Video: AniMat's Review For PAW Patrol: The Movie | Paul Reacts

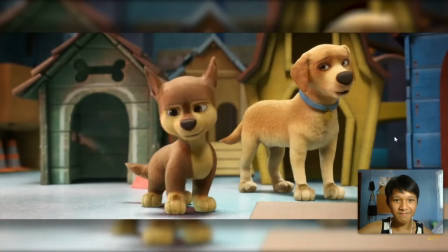12:13 How the pups and the people gained additional texture on their fur, their clothing,
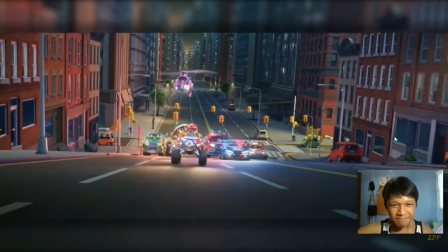12:18 and even the vehicles that they drive are purposely crafted to look more like the toys that the kids play with by having a more plastic look than being fully metallic.
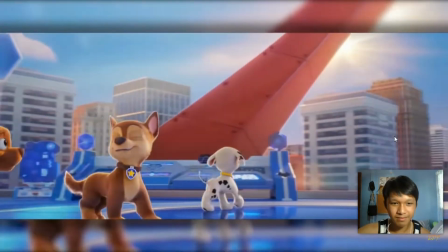12:27 Not only that, but the details are most prominent in the backgrounds.
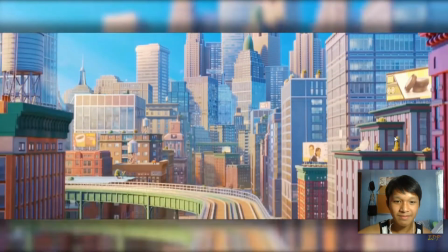12:32 Sure, Adventure City is nothing more than just a generic city, and there isn't anything creatively interesting to see around the characters,
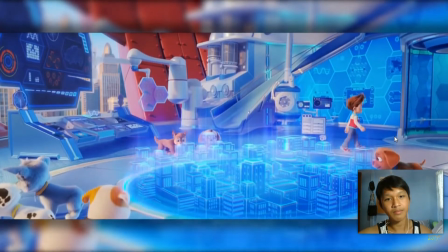12:39 except maybe the PAW Patrol's headquarters that is built like the pup's high-tech base.
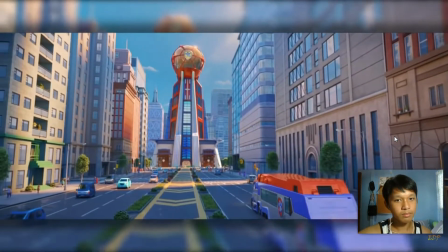12:44 But what is fascinating about them is how grand the places can feel.
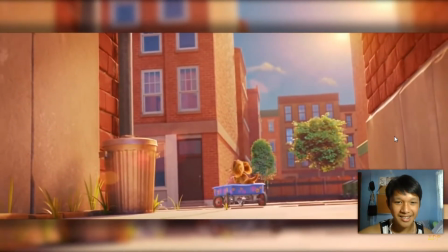12:49 If the action wants to feel big, then the city must feel big too,
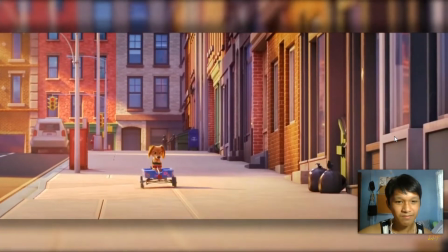12:54 and the details come into play to present a fully functioning and living metropolis.
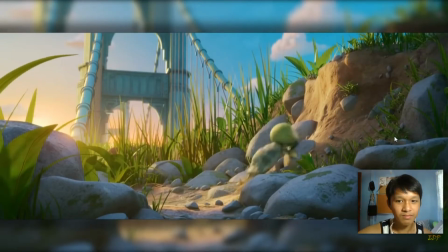12:59 And it's thanks to all that detail that makes the movie more immersive.
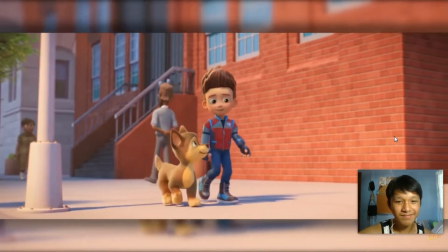13:04 While it is still a PAW Patrol world,
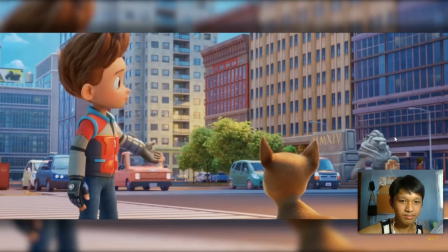13:07 there is a more believable look to feel like what is on screen can relatably feel like real life.
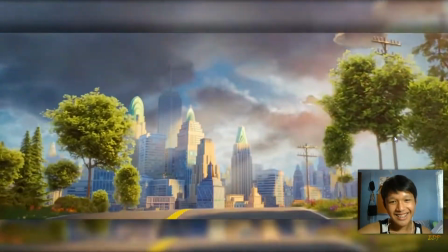13:13 Yeah, I so agree though. I mean, check this out.
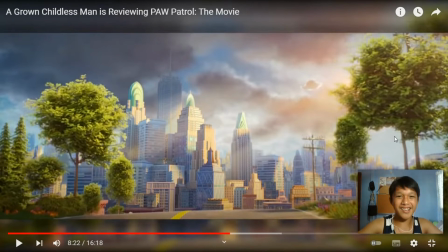13:20 Adventure City looks like a huge metropolis right now. Dude, that's crazy.
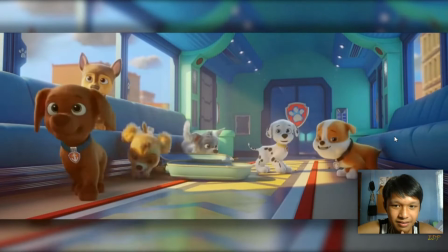13:28 Wake up, pups! We're here! Oh, wow! It's amazing!
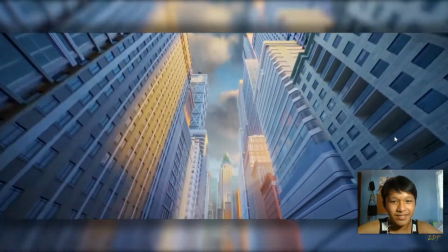13:34 This place is so much bigger than Adventure Bay.
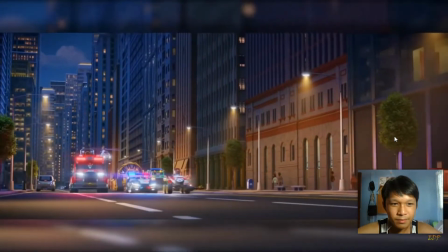13:37 But the true highlights of the animation and the moments that make this more than just a typical kiddie flick are the action scenes.
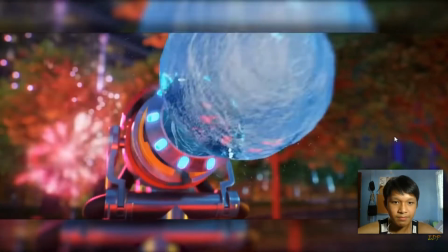13:46 Yep. With the addition of the strong amount of detail, the movie also contains a lot of effects,
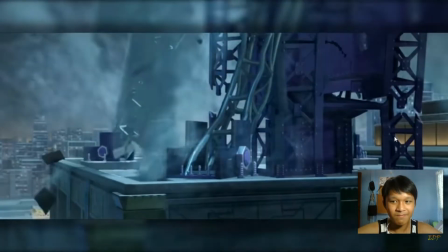13:52 and the feature takes advantage of using its strong assets to creatively make the most out of them.
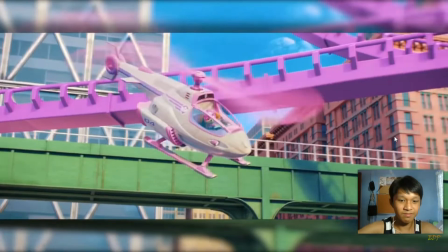13:58 Also, thanks to the large scale of Adventure City, it allows the scenarios to be as big and dangerous as possible to
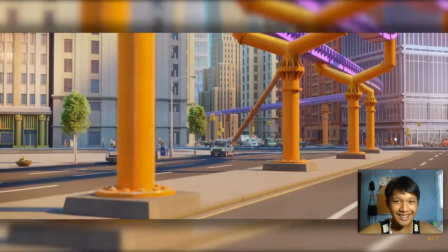14:05 emphasize the mood of the moment and be engaging to see how the PAW Patrol will save the day.
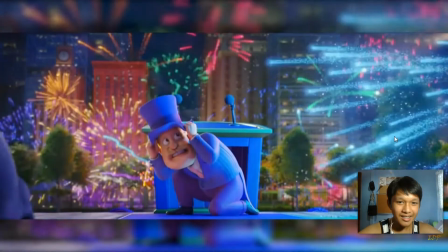14:11 Rather it be from a fireworks show gone horribly wrong, a roller coaster subway track about to break,
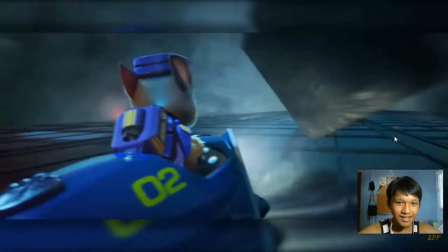14:17 or a hurricane-like storm destroying a piece of a building.
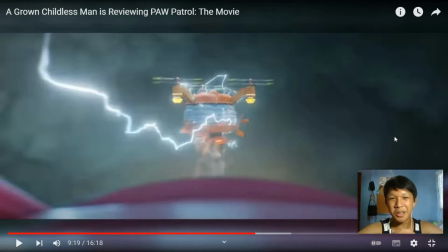14:24 This part kind of got me screaming, I have to be honest right now. Yeah.
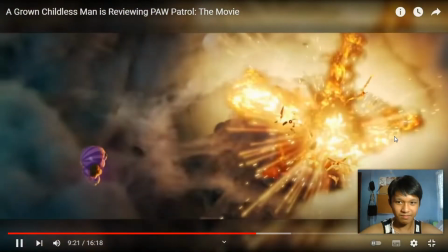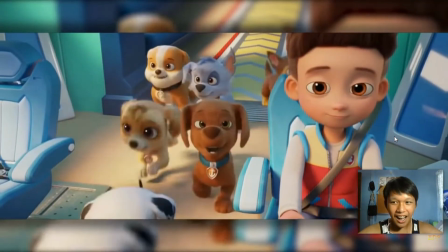14:37 I would lie if I said that I came in expecting nothing would be well done in this,
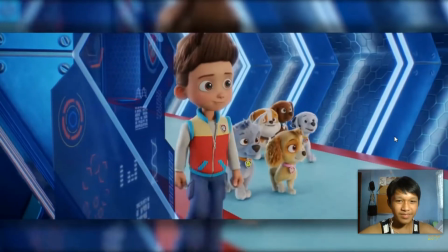14:42 but the visuals went above my expectations, and even I have to admit that, for the kind of movie this is,
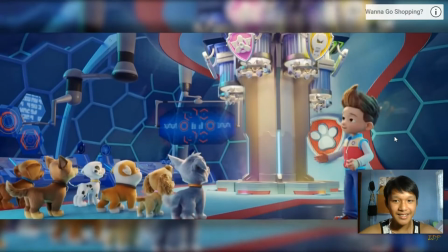14:48 the animation is honestly quite impressive. Mm-hmm. The characters.
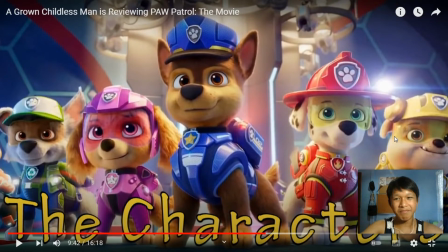14:57 another thing I like about the movie. Check them out! They look so cool!
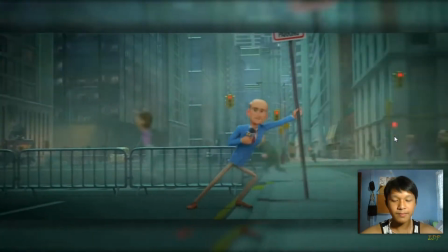15:05 You've probably heard how the movie features an all-star cast filled with recognizable celebrities like Jimmy Kimmel,
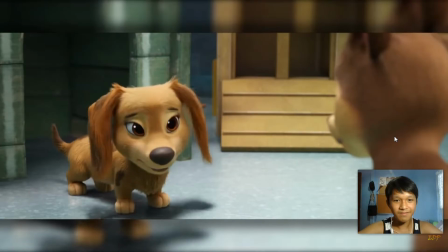15:12 Kim Kardashian, Tyler Perry, and several others. However, I'll say right now that if the character is not either Chase, Liberty,
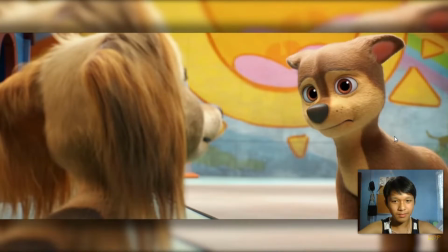15:20 Mayor Humdinger, or maybe Ryder, then they honestly don't really matter.
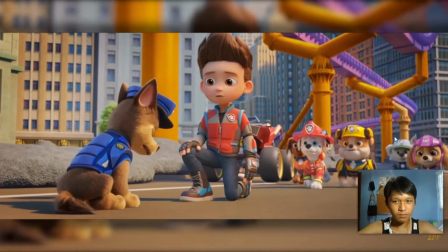15:25 As the story has to be simplified for the youngest viewers, that also means the characters have to be simplified to the point where,
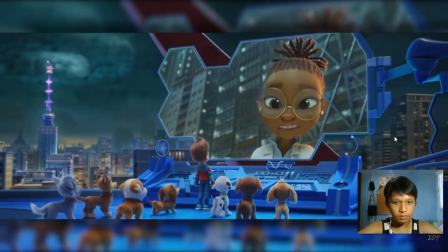15:33 despite a decently sized cast, most of them only serve one purpose of the story with only one trait.
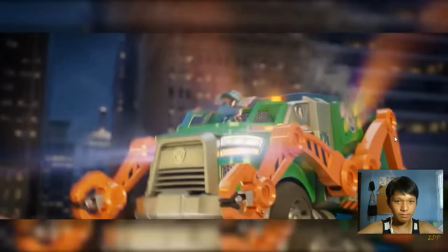15:40 Either to supply their own running gag, or in most of the dog's cases, to show off their contribution to the team and how they solve a problem.
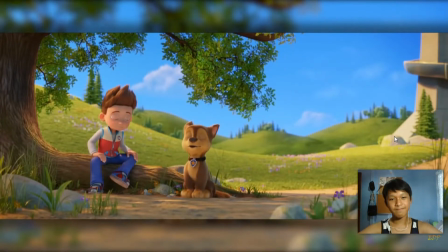15:49 However, for those who are relevant to the story, there is Chase and Ryder, who are,
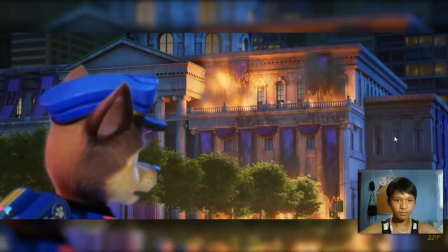15:56 in a way, the protagonists of the movie, where one is the top dog in charge of saving the people who are in danger,
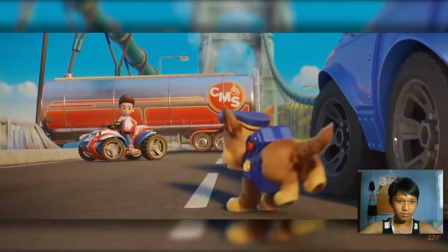16:02 and the other is the human leader who manages the dogs and the problems whenever anyone needs help.
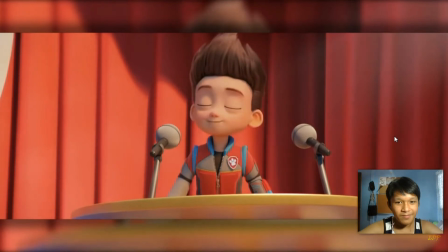16:08 And apparently, he's also in charge of the team's financing.
How can we afford this place?
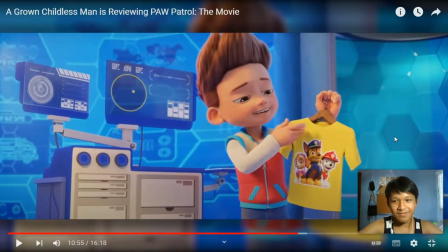16:15 Officially licensed Paw Patrol merchandise.
Look at that.